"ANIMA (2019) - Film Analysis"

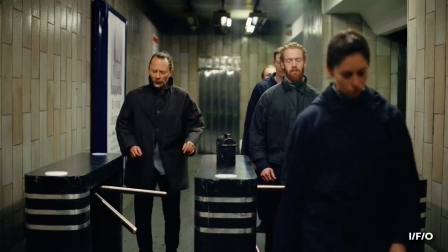Tom departs his drifting commute and finds himself struggling with the lockstep path he has been lovelessly trudging along.
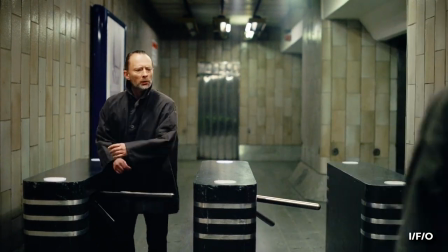All the while a large poster asks, what happens to your dreams?
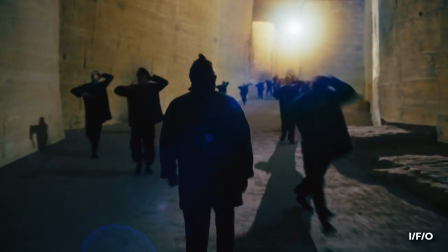At which point we descend fully into the unconscious of lights and shadows, muddled together in a cavernous uncertain space.
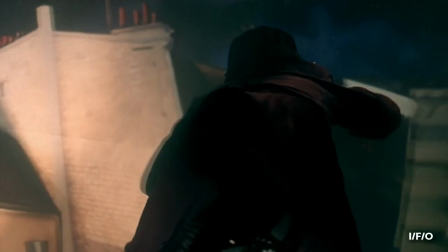This idea of sleep as a way to compartmentalise and process is one of the more commonly held theories with regards to the importance of dreams, one certainly shared by Tom York.
One of the things you approach is the ability to subtly understand people's language and your ability to integrate into society and other human beings.
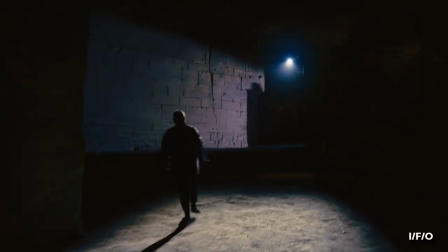If the train is the numbing commute, this cold and shadow strewn space is our resigned working life.
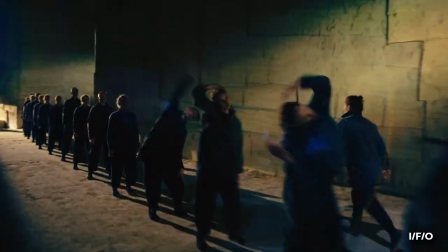At first, Tom manages to stride in the opposite direction of these 9-5 automatons,
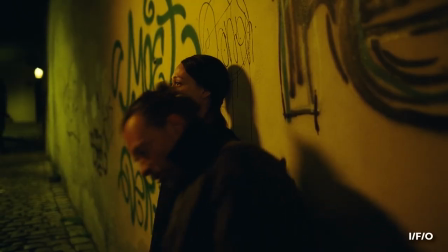only to find that in order to make progress towards a better life, represented again here by the ladies' bag,
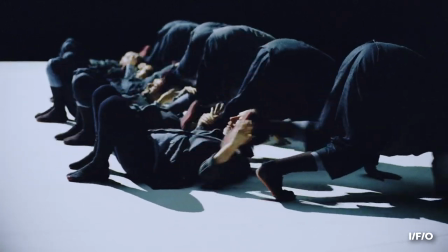he has to take part in the same uphill struggle of uniformed conformity.
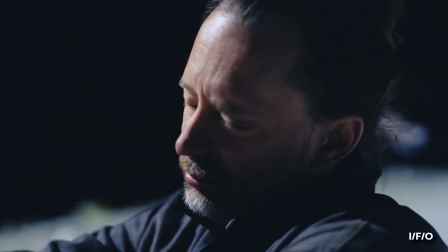Having consigned himself to the notion that the security provided by thankless endeavours often affords our strides towards personal fulfilment,
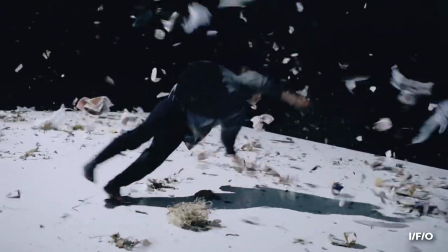he is swept away by a cacophony of the modern world.
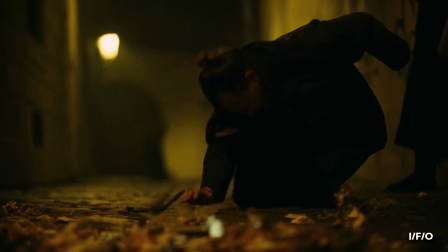As Tom leaves the cave and steps out into the night after a draining, demoralising day of work,
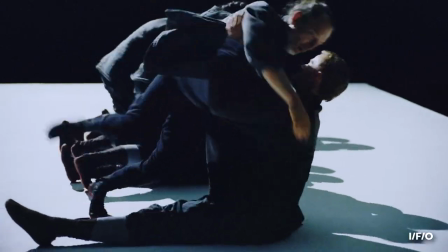the synchronised futile repetitions are replaced with a beautiful ballet of sincere human connection.
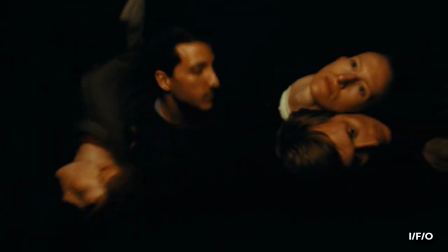By reintegrating the previously displaced anima, represented here by actor Diana Roncioni, Toncione,
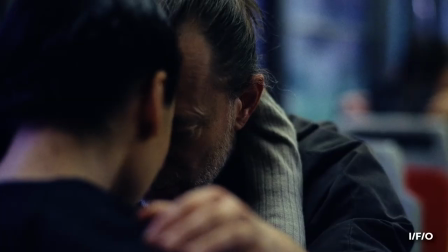Tom finds access to creative inspiration, empathy, and an almost euphoric lust for life.
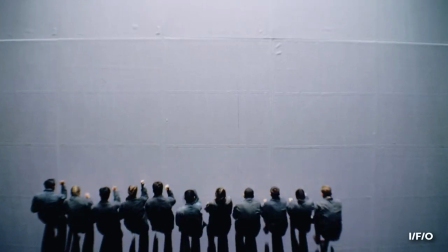Ambient air and delicate loving embraces fill the void left by the sterility and arduousness of everything it took to reach this point.
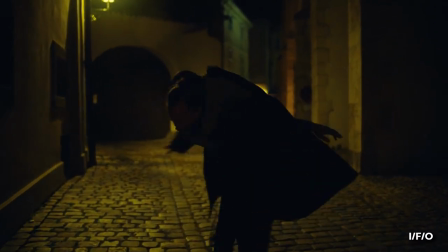Evening hours of tenderness unwind as the night is broken by the dawn's chorus.
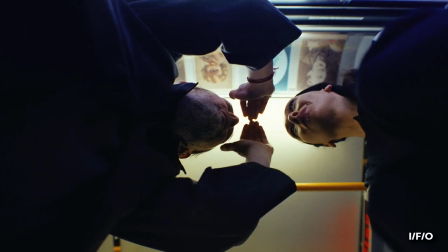Knowing his cyclical existence is reaching its start once again, he speaks for the first time, mouthing the words, Please let me know when you've had enough.
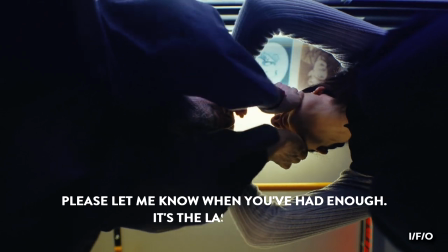It's the last chance.
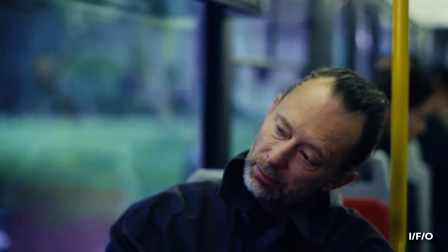Whether this is resignation or acceptance is entirely open to interpretation, as is absolutely everything I've said here.
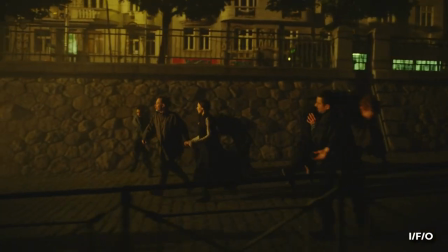Work both affords these tender notes of grace, while also keeping them apart and infuriatingly brief.
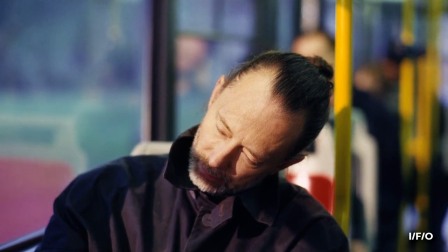I like to see it as both a hopeful readdressing of the central work-life balance, sense, as well as a harmonious reintegration between the self and the anima.
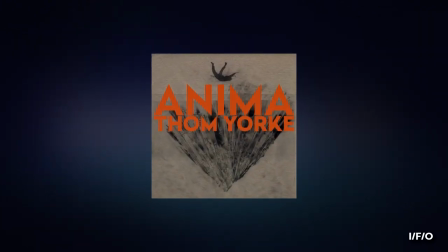The lyrical content of the soundtrack, which I'm not playing because I don't want to get in trouble from the internet police,
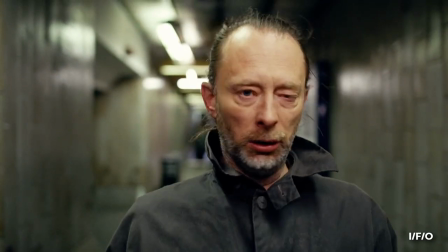reaffirms much of what I've said, thematically reflecting one another in an exhilarating,
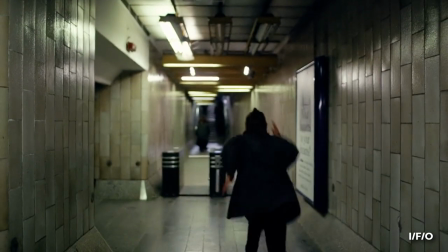pulsing and profoundly moving couple of minutes.
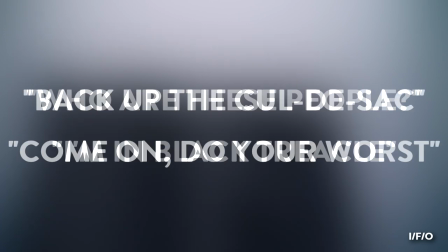There are allusions to the disenfranchised monotony of common existence, a disinterest in the suburban fantasy, and a want to disconnect from mundanity.
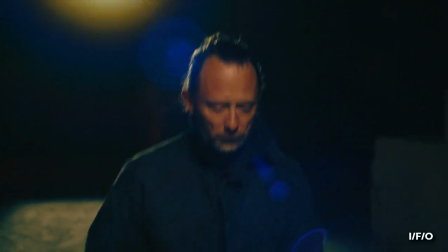I was reticent to look too much into this wonderful short for fear of over-intellectualising such a brisk, narratively unencumbered joy.
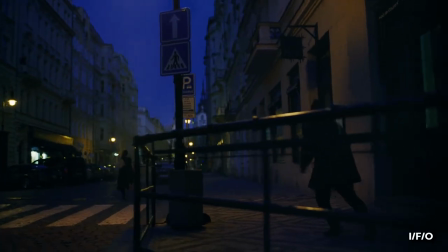There's always the risk of picturing zebras when in reality you're just hearing horses.
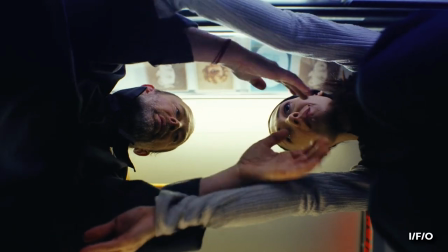Adorning the public transport throughout you'll see photoshopped portraits with cycloptic features.
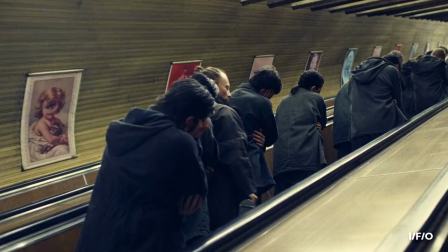Whether this is a comment on the lack of peripheral vision held by those stuck in their workaday routine,
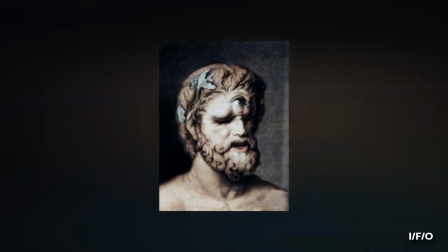or a reference to Polyphemus from Homer's Odyssey, whose name aptly enough means abounding in songs and legends,
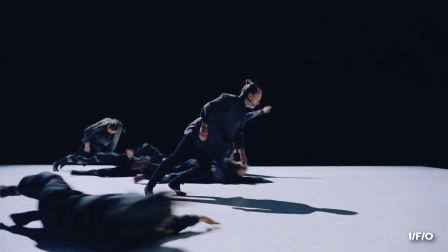is as good a puzzle to sift through as any,
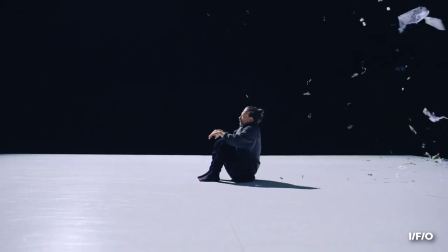but I'm more than happy to concede there's an honest-to-goodness chance they just liked the dream-logic oddness of how it looked.
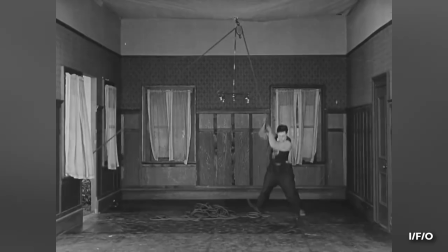With the humour and romance of our dejected dance leader, the buster Keaton whimsy of pratfalls and stuck turnstiles,
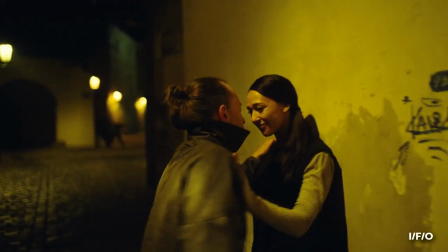and the warmth of human heat, Anima is a film that returns on even the most cursory investment.